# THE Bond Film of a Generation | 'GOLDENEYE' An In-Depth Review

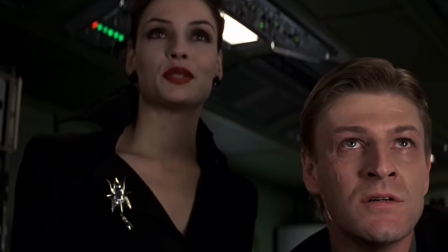(45:22)
She's aggressively sexy in everything she wears in this film, but this in particular I think is just absolutely brilliant costume design.
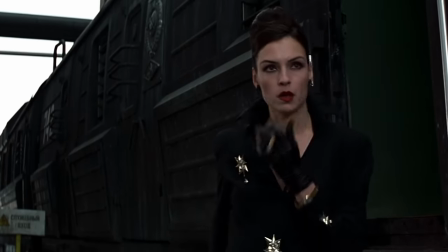(45:30)
This little number in particular is from Chanel's killing your loved ones in front of you and microwaving the family cat range.
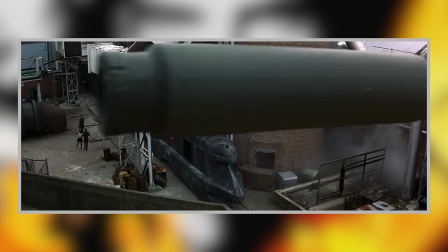(45:35)
Bond is able to spy on the trio from his tank, which is far from the most subtle of vantage points,
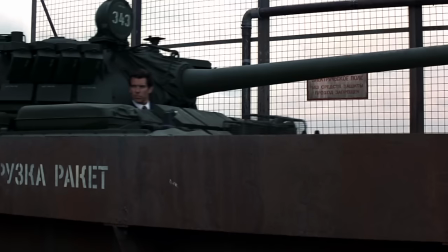(45:41)
admittedly, but how the hell did he get up there anyway? That bridge must be pretty well enforced if it's holding a tank.
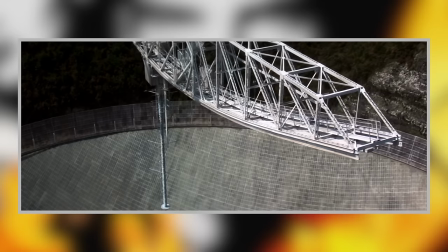(45:46)
As far as villains' lairs go, I think of the upcoming satellite dish as Trevelyan's de facto base,
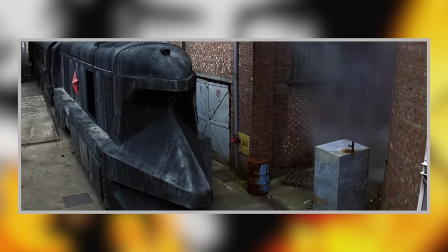(45:51)
but this armored train is just crazy cool, a brilliant design and filmed really well to hide the fact that it's not actually that big,
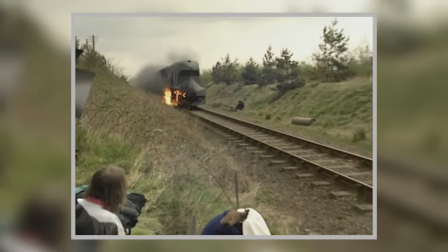(45:58)
it is just three carriages, but the way that they hide its limits is impressive,
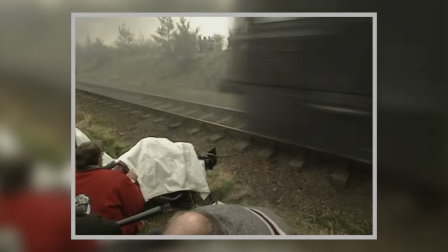(46:02)
and I don't know if you really notice unless you're really looking for it, or if you've seen this film 5,000 times like I have.
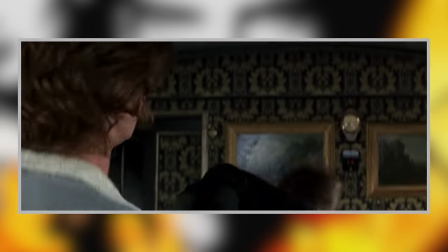(46:09)
Alec assaults Natalia here, which is a short bit, but I think that it's here to really give you a reason to hate the guy,
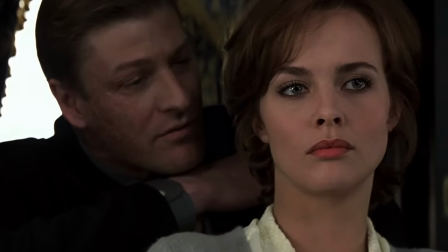(46:15)
just in case you actually had sympathy for him earlier on when he was talking about his parents. I do find it kind of fascinating that he even tries this.
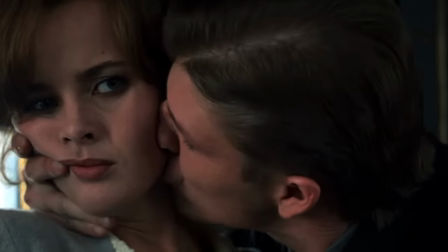(46:22)
I mean, Xenia and Orumov are still in the room, so it's unclear where he even wants to take this,
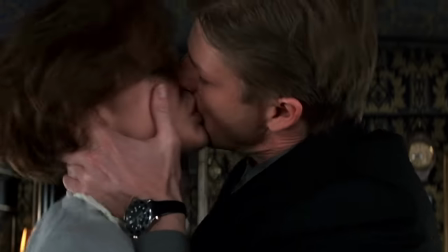(46:28)
but how he brings up Bond in the conversation is very telling.
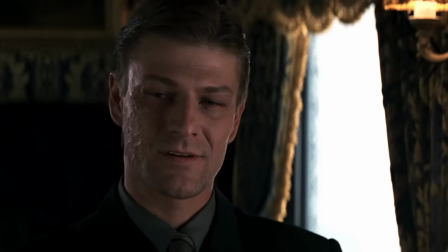(46:31)
I get the sense that he is totally doing this so he can feel like he has one up on Bond, or feel like he's stealing Bond's thunder in some way.
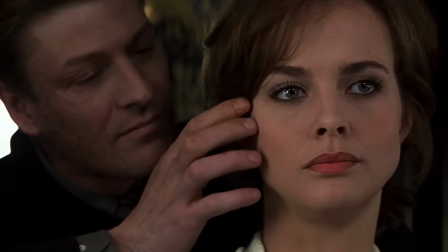(46:39)
I don't feel like this scene is so much about him being attracted to Natalia as such, it's more about Alec's complex with Bond.
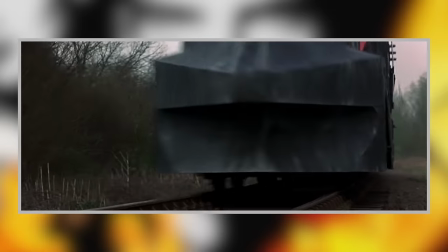(46:47)
Fortunately, 007 intervenes before things can get worse on board, as he has somehow gotten ahead of the speeding train with his tank.
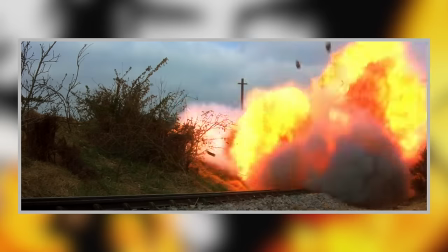(46:55)
Yeah, you better be taking a glug at that thing. He then fires the cannon at the train, presumably killing the train driver in the process, who is just some old guy.
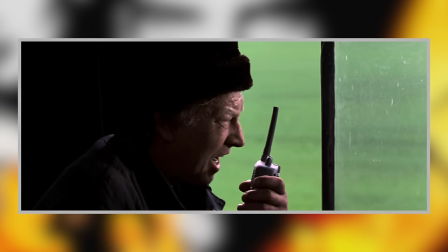(47:03)
I'd have kind of loved it if this would have been that Canadian general double from earlier, just to wrap up that little plot strander.
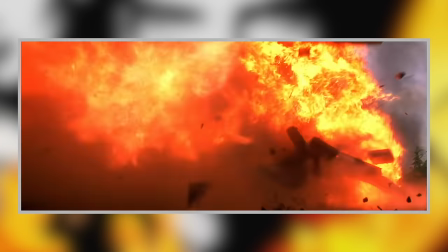(47:09)
But yes, the train comes to a crashing halt and Bond is able to get on board,
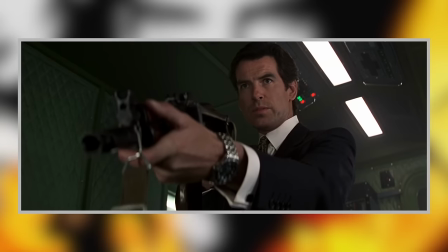(47:12)
and I just love how cold and no-nonsense he is with Alec and Xenia here, while they're just behaving like petulant teenagers,
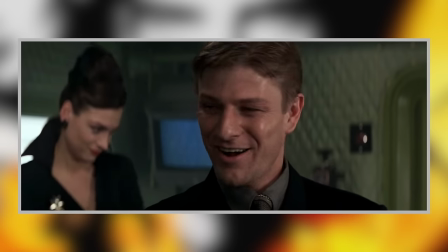(47:19)
rolling their eyes and letting Bond know how tedious they're finding this whole situation.
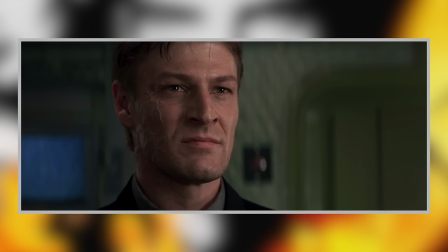(47:23)
There's a great standoff when Orumov appears with a captured Natalia behind Bond, and he has to make a choice between killing them or saving her,
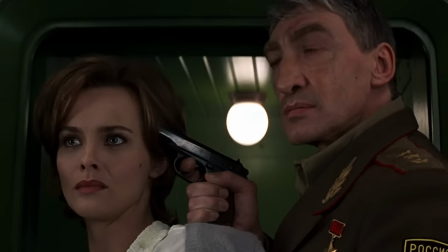(47:31)
and he of course does the latter, and in doing so gives Orumov a not terribly showy exit from the film.
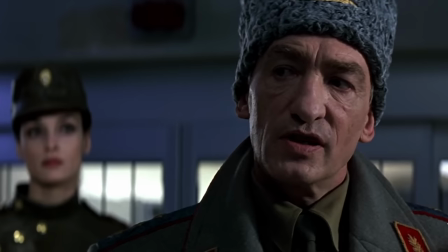(47:36)
And as Orumov dies here, I just want to talk a bit about how great Gottfried John is in this rather overshadowed role.
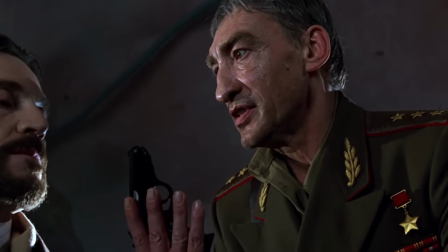(47:43)
I mean, GoldenEye benefits from an ensemble of some of the best villains in the series, and Orumov completes this film's perfect quartet for me. The word underrated gets bandied around so much in Bond fan circles that I'm not so sure if it even has that much of a meaning anymore, and I think that that's a good thing. Like, don't get me wrong, there is a wonderful diversity of opinion in Bond fan circles. This is a fandom where you can take almost any element of any film, and there will be a dedicated following to it somewhere online.
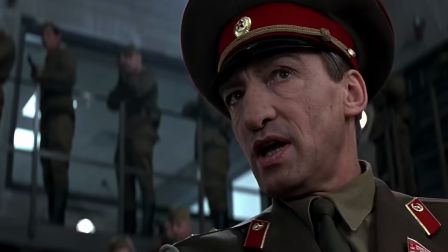(48:13) Yeah, even those!
Gottfried John is seldom the first name on anyone's tongue when it comes to talking about the positives of GoldenEye,
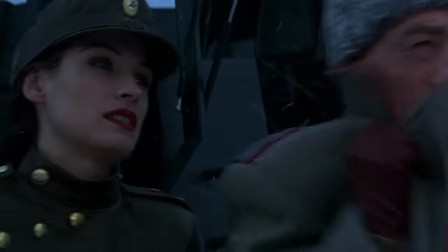(48:19)
and yet I have never actually heard a single bad bad word said about him or this character.
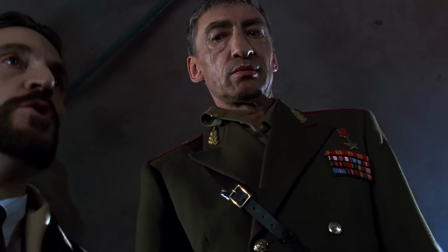(48:24)
He's just such a fun, villainous presence, and he plays this to a perfect T. It's just one of those performances that I want more of.
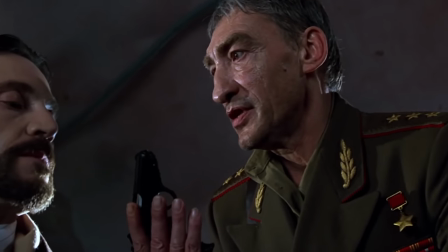(48:33)
I feel like there's just so much more going on with this guy than what we see on the screen.
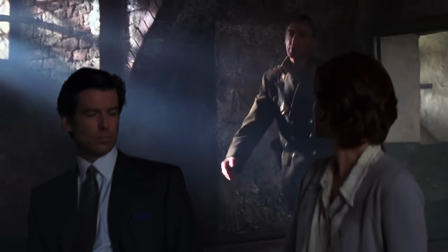(48:37)
Just details like how he's clearly been drinking heavily when he realizes Mishkin has been talking to Bond and Natalia.
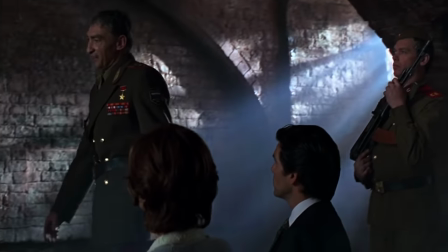(48:43)
I'd just love to see him getting that call early that morning and what his reaction would be. This really could have just been a functional and unremarkable role, but John brings so much character and understated humor to it that it makes him so memorable. I'm just in awe. I love this character.
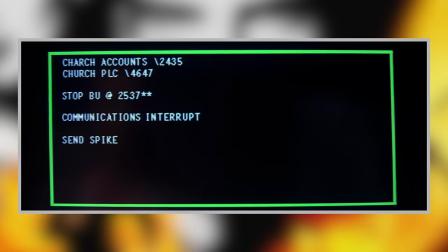(49:00)
Anyway, back to the train, where we have a great tense scene as Bond tries to find an escape route while Natalia traces Boris's location to find out where Alec and Xenia are heading next.
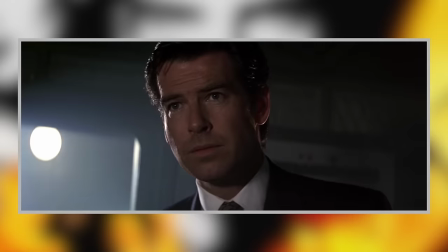(49:08)
Love some of the back and forth between Bond and Natalia here.
What else do you call your bottle? What?
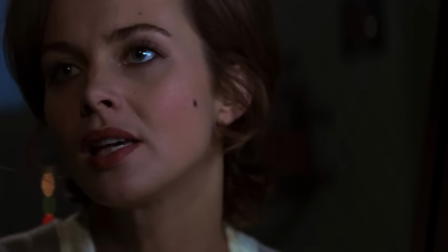(49:12) It's Boris' password. He plays word games. It's what I sit on, but I don't take it with me. Chair.
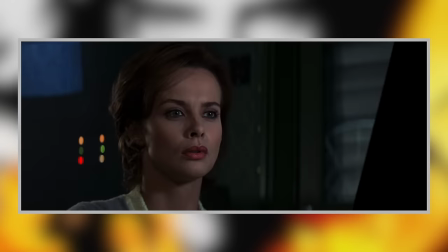(49:18) Like I said.
I really love the building tension in the music, with the clock ticking down before the train explodes and the spike telling them where Alec's base is.
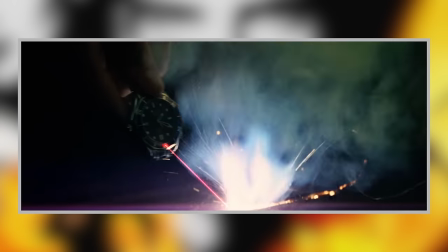(49:27)
It's such a cool scene. Love Bond's laser watch, just one of my favorite Q gadgets ever.